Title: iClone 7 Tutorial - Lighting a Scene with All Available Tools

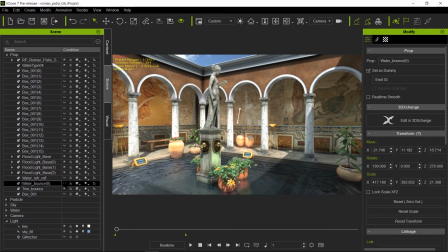(16:12)
And look what happens when I turn it on. It makes the tile brighter. And because it is a light emitting surface, we can increase here the glow self-illumination scale. And we can go ahead and crank that up until we're happy with a particular value.
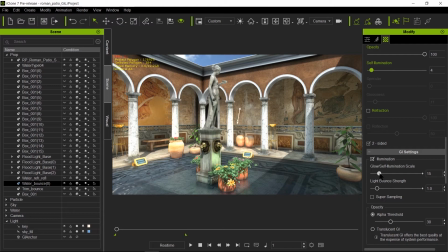(16:32)
This looks about right to me. It's not so strong that it's washing out the shadows, but it's also bright enough that you could be passable for skylight over here under the shadow side. So this looks pretty good.
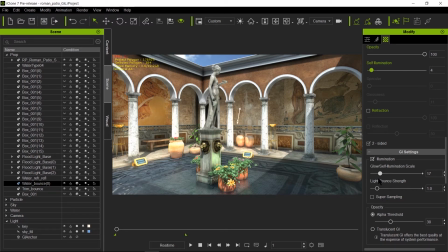(16:44)
And not only that, when you do that, also you're also lighting a little bit of the walls and the columns, so it gives you kind of like a nice caustic effect, even though you don't see the actual caustic ripples. So it's a good side effect to have.
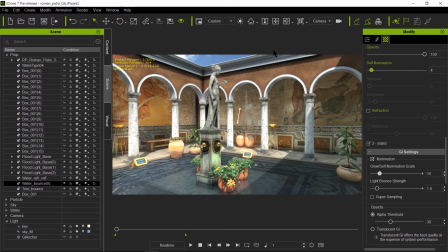(17:04)
So now we have the water looking good, and this pretty much concludes the daytime lighting. So this is pretty good. And now we're going to go ahead and cover the nighttime. So to do this,
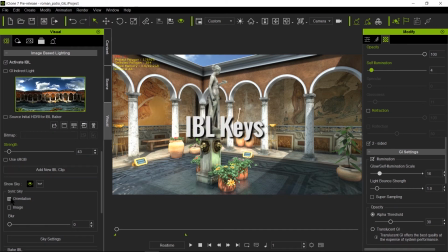(17:18)
I'm going to go ahead and make sure that my orientation and my image are both synced up, because we're going to play an animation here, which will transition using this new feature called Add New IBL Clip,
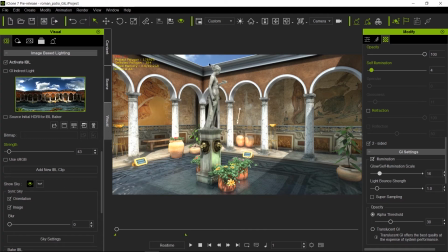(17:35)
which allows you to transition from one IBL to another IBL.
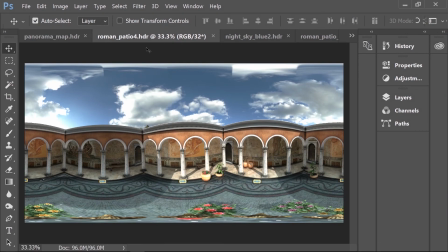(17:39)
So what we're going to do here is, over time, we're going to go from this daytime IBL to this nighttime IBL.
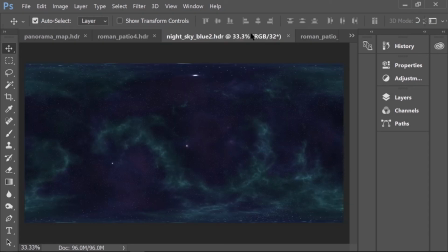(17:47)
These were both baked, and as you can see here, this is the original star sky,
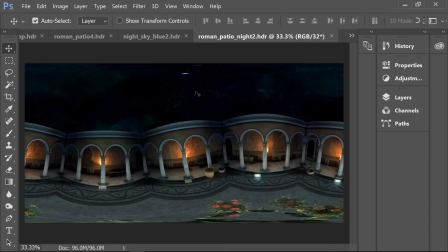(17:53)
nighttime sky, and this is after it was baked and color mapped and tone mapped.
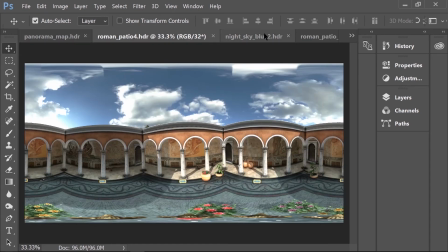(18:01)
So we'll transition from this to this over time.
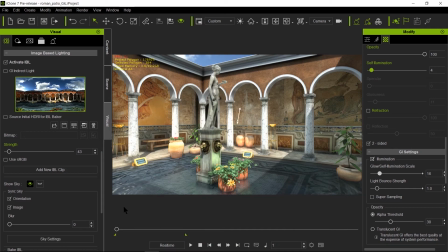(18:05)
And this is using this new Add IBL, and this is very simple. I'm going to bring in the timeline here real quick.
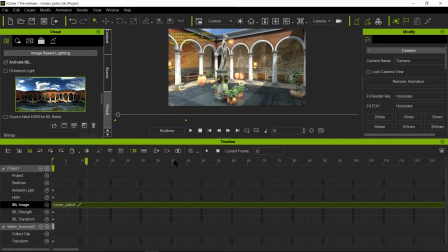(18:13)
And here is our daytime IBL, and I'm going to zoom out by using the mouse wheel here. And this is our nighttime IBL.
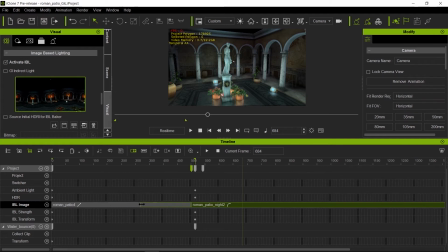(18:22)
And this green area over here is the in-between or transition, how fast it's going to transition from daytime to nighttime. Now, my curve here is going from fast to slow, and I want this just the opposite.
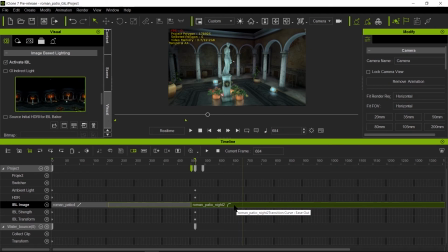(18:38)
I want to go from slow transition to even faster towards the end, so we get to see a little bit more of that nighttime sky. So let me play it before I tweak the curve here. So I'm going to press F3 to remove the timeline.
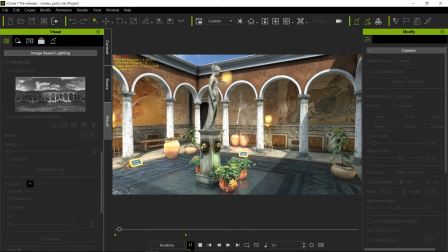(18:52)
I'm going to go to the very beginning, and I'm going to press play. Now notice here that
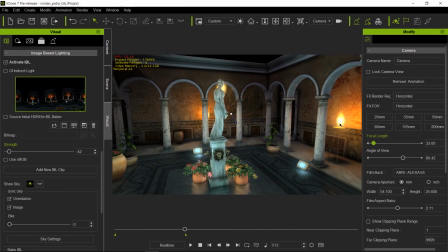(19:01)
as it goes from daytime to nighttime, also the particles are kicking in, and particles do emit light. There is a feature where you can turn on the GI properties, and you can have the particles actually light your scene, like this torches right here.
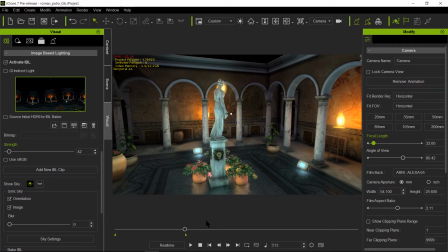(19:19)
So it's a very cool effect, and you can use this for explosions, all kind of very cool tricks and special effects. So very, very neat thing to use. Now, so basically what happened here is I took the key,
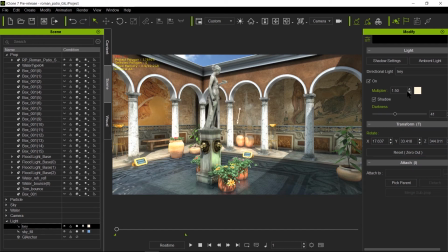(19:37)
which is our nice strong key light here with the sunlight, that went from 1.5 with a nice warm color to the nighttime, which went to
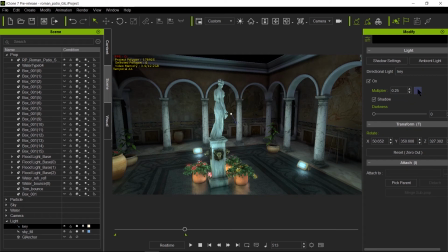(19:51)
2.25 and a bluish purplish color to simulate that moonlight. Now it's very faint in the and I didn't want the moonlight to be too strong, because I wanted the most intense part to be the torches and the floodlights.
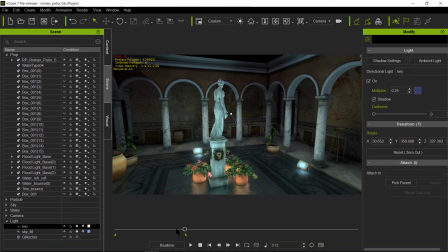(20:11)
So you don't see the torches here because it needs to do a little pre-rolling here. So let me go back a little bit and play it from there. So there you go. There's the pre-roll.